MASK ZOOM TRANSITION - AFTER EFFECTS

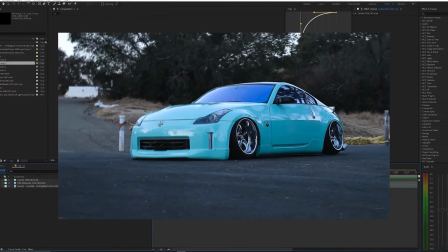0:07 Hi, so in this video, I'm going to be showing you guys how to create this masked zoom in transition effect. And the first thing that you want to have is obviously some clips here.
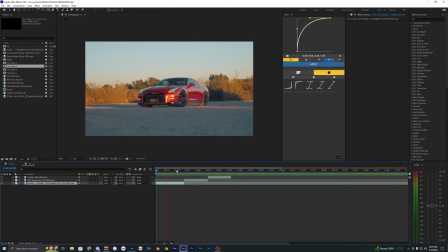0:14 So I have three different clips laid out on my timeline here, and it could be more than that. It'll just depend on your song and how many clips that you're going to use, because this effect looks best when you're using it on the beat of the song.
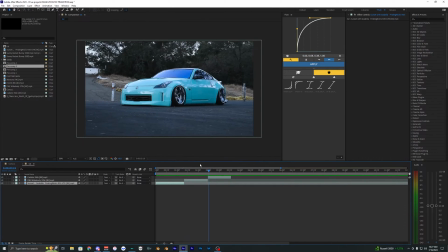0:24 As you can see in the intro of this video, I use the transition on every single beat. So I'm just going to use three clips for this example.
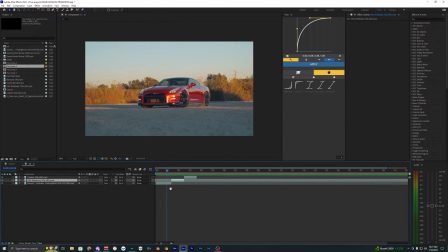0:30 And the first thing that we want to do is go over to the clip that we want to transition to. So we have this clip here and I want to transition into this one.
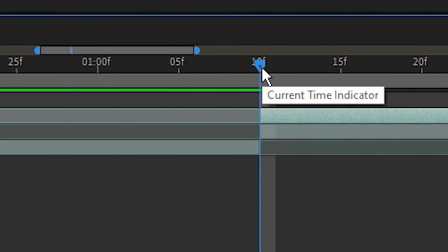0:38 So we're going to duplicate this clip and then we're going to go over four frames. So one, two, three, four, and just drag that out.
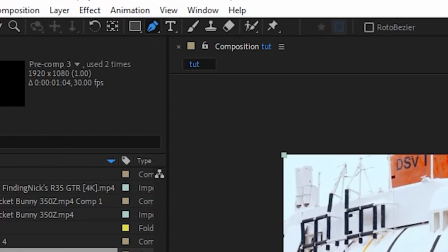0:44 Then we want to go ahead and mask out the car. So go up to the pen and just make a rough outline around the car.
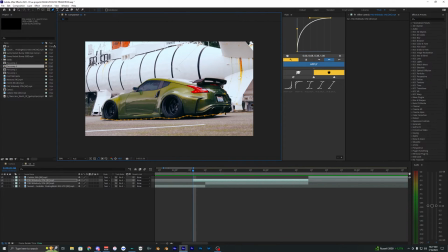0:49 It really doesn't have to be perfect at all because you hardly even see the mask because it's only four frames long and you're just zooming in the clip. So it doesn't have to be super perfect. Just kind of make a rough outline, something like this.
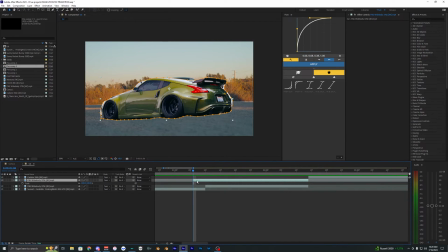1:01 Now what we want to do is hit S on our keyboard and it'll bring up the scale right here. and we want to go over to the part where the two clips
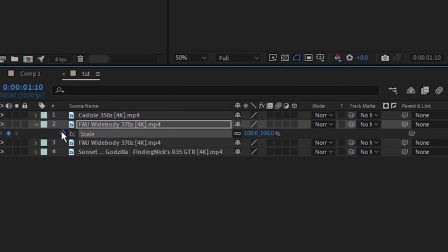1:07 like transition I guess and you want to go and set a keyframe at 100% and then go to the start
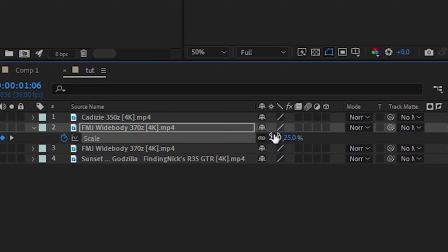1:13 of that clip that we masked out bring that down to about like 25% or whatever looks good for you it's going to depend
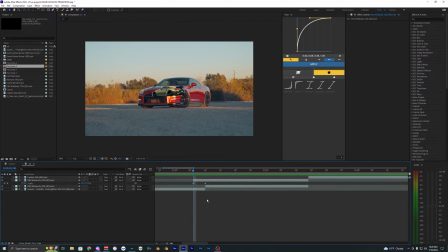1:19 on the clip obviously so I'm just going to try 25% for this and now when you play that back you can see that the car now zooms in so we're pretty much almost there we just have to go ahead and add a few more effects and also you want to have motion blur turned on so make sure you click that little motion blur right here.
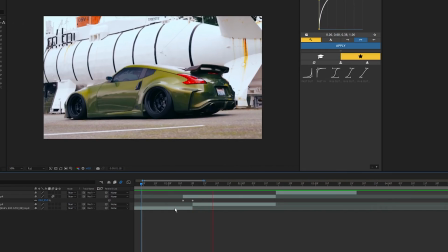1:33 And now you'll have motion blur on that clip, which just makes it look a lot better. Now I'm going to go ahead and pre-compose these two clips.
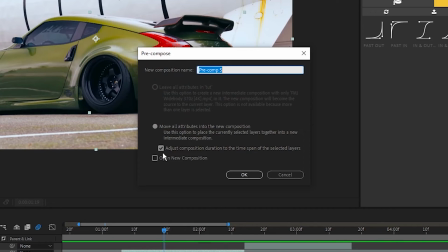1:39 So highlight both of them and hit pre-compose. Make sure that these two right here are checked and then just hit OK.
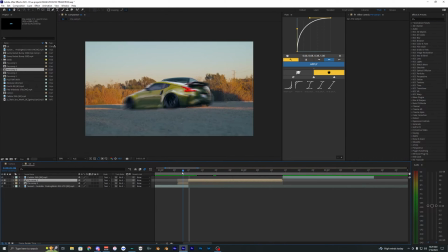1:44 And then we want to split this clip right here in half because I'm going to be adding shake to this. So when it hits right here on that transition, I want to have a shake like impact right there.
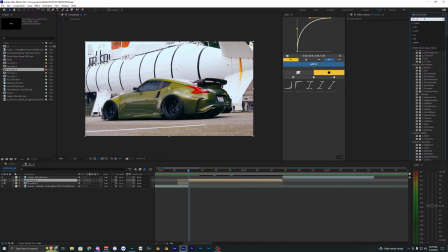1:53 And you can use whatever shakes you want. Like you can use S underscore shake if you want or just any other shake that you have downloaded. I'm just going to go ahead and use my presets that I have for the shakes. You can go ahead and download them in the description below.
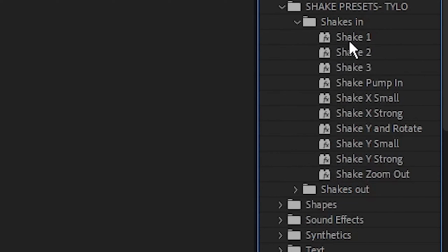2:05 And you can see that there's tons of different ones you can use here. So I'm just going to go ahead and apply shake one.
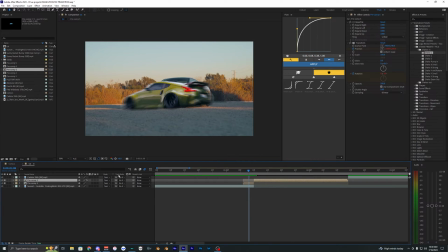2:11 See how that looks. Honestly, that one looks super clean. I might have to go ahead and just stick with that.
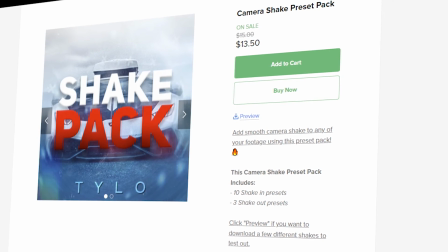2:16 Click on motion blur. And there we go. It's super simple to use. So if you guys do want to go ahead and download the shakes, I'd really appreciate it and help support the channel.
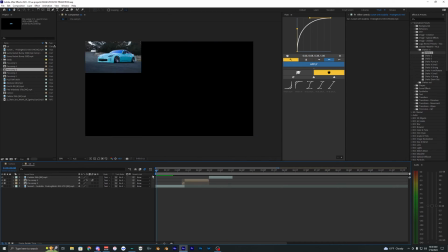2:24 So that's basically all it is, this effect. So if you want to go ahead and just do that to the rest of the clips, it's pretty simple and straightforward.
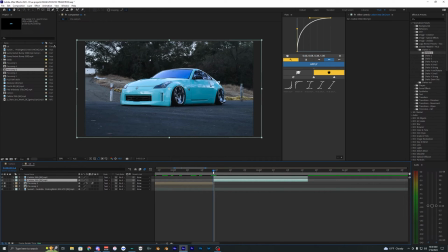2:30 So I'm just going to go ahead and show you guys how to do it one more time. So duplicate the clip, go four frames backward like that.
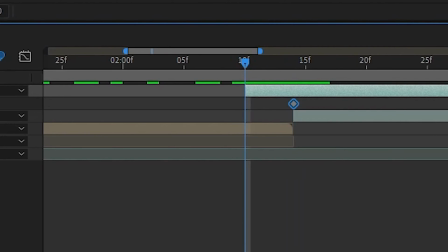2:36 And we're just going to go ahead and mask out this car and then set the same keyframes like we did on the last clip and then make sure motion blur is applied.
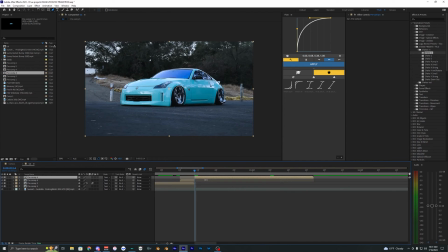2:42 Now let's just go ahead and add our shake once again. Split these clips and I'm going to go ahead and apply a different shake this time. Let's try the shake Y and rotate. Make sure motion blur is on. There you go.
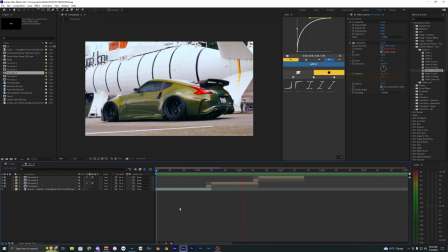2:52 That is pretty much how you create this effect. It's honestly pretty simple.
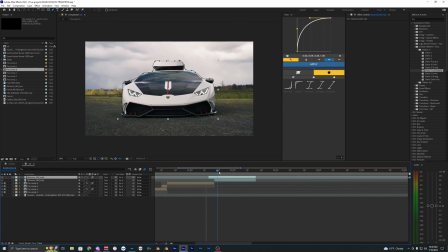2:55 Another cool effect you can add to the zoom in transition is actually offsetting this clip right here. and what I mean by that is duplicating
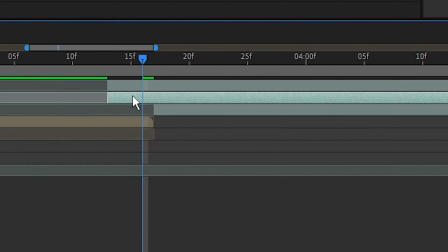3:02 the clip that's zooming in right here so just hit ctrl d and I'm just gonna duplicate that maybe like two times so now we have three of those
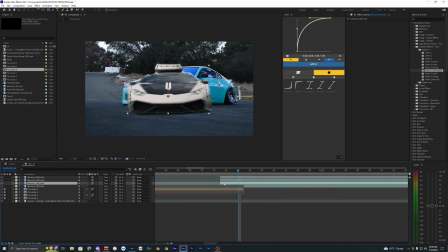3:08 masked out cars right here and then once you have those three clips you can just go ahead and offset them a little bit so we're just gonna offset them by like a
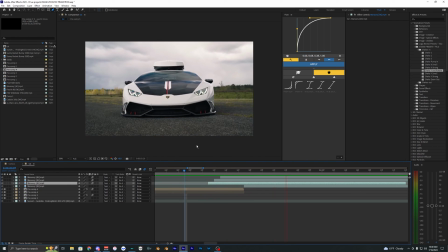3:14 frame for each clip like that so when you play it back you can see that they appear like one after each
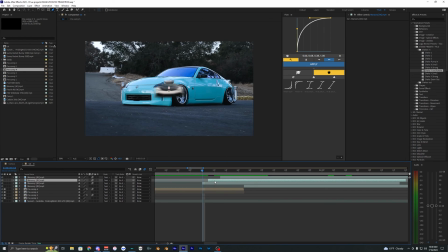3:21 other which looks super cool you can also mess with it it doesn't have to be like one frame it can be like two maybe. And then once again, you can add shake to this, just pre-compose and do pretty much the same thing that we did for the last two.
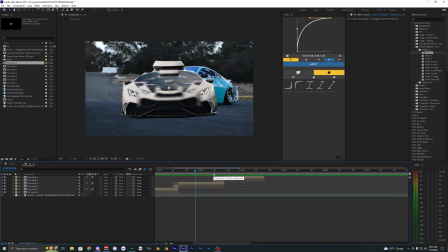3:32 We're just going to add some shake. So here's what it looks like with the offset eclipse there. I think it looks super cool.
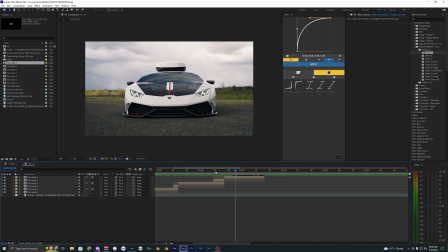3:37 It stands out a bit more from just these zoomed in clips right here. So you can go ahead and incorporate those into your edits and kind of mess with that.
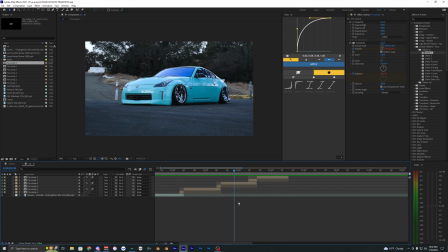3:44 But yeah, that's pretty much it for this tutorial. If you guys did enjoy this video, make sure to drop a like and subscribe to my channel down below and I'll see you guys on the next one.
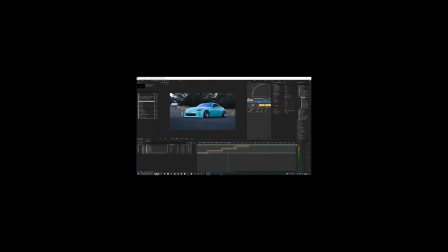3:50 Peace out.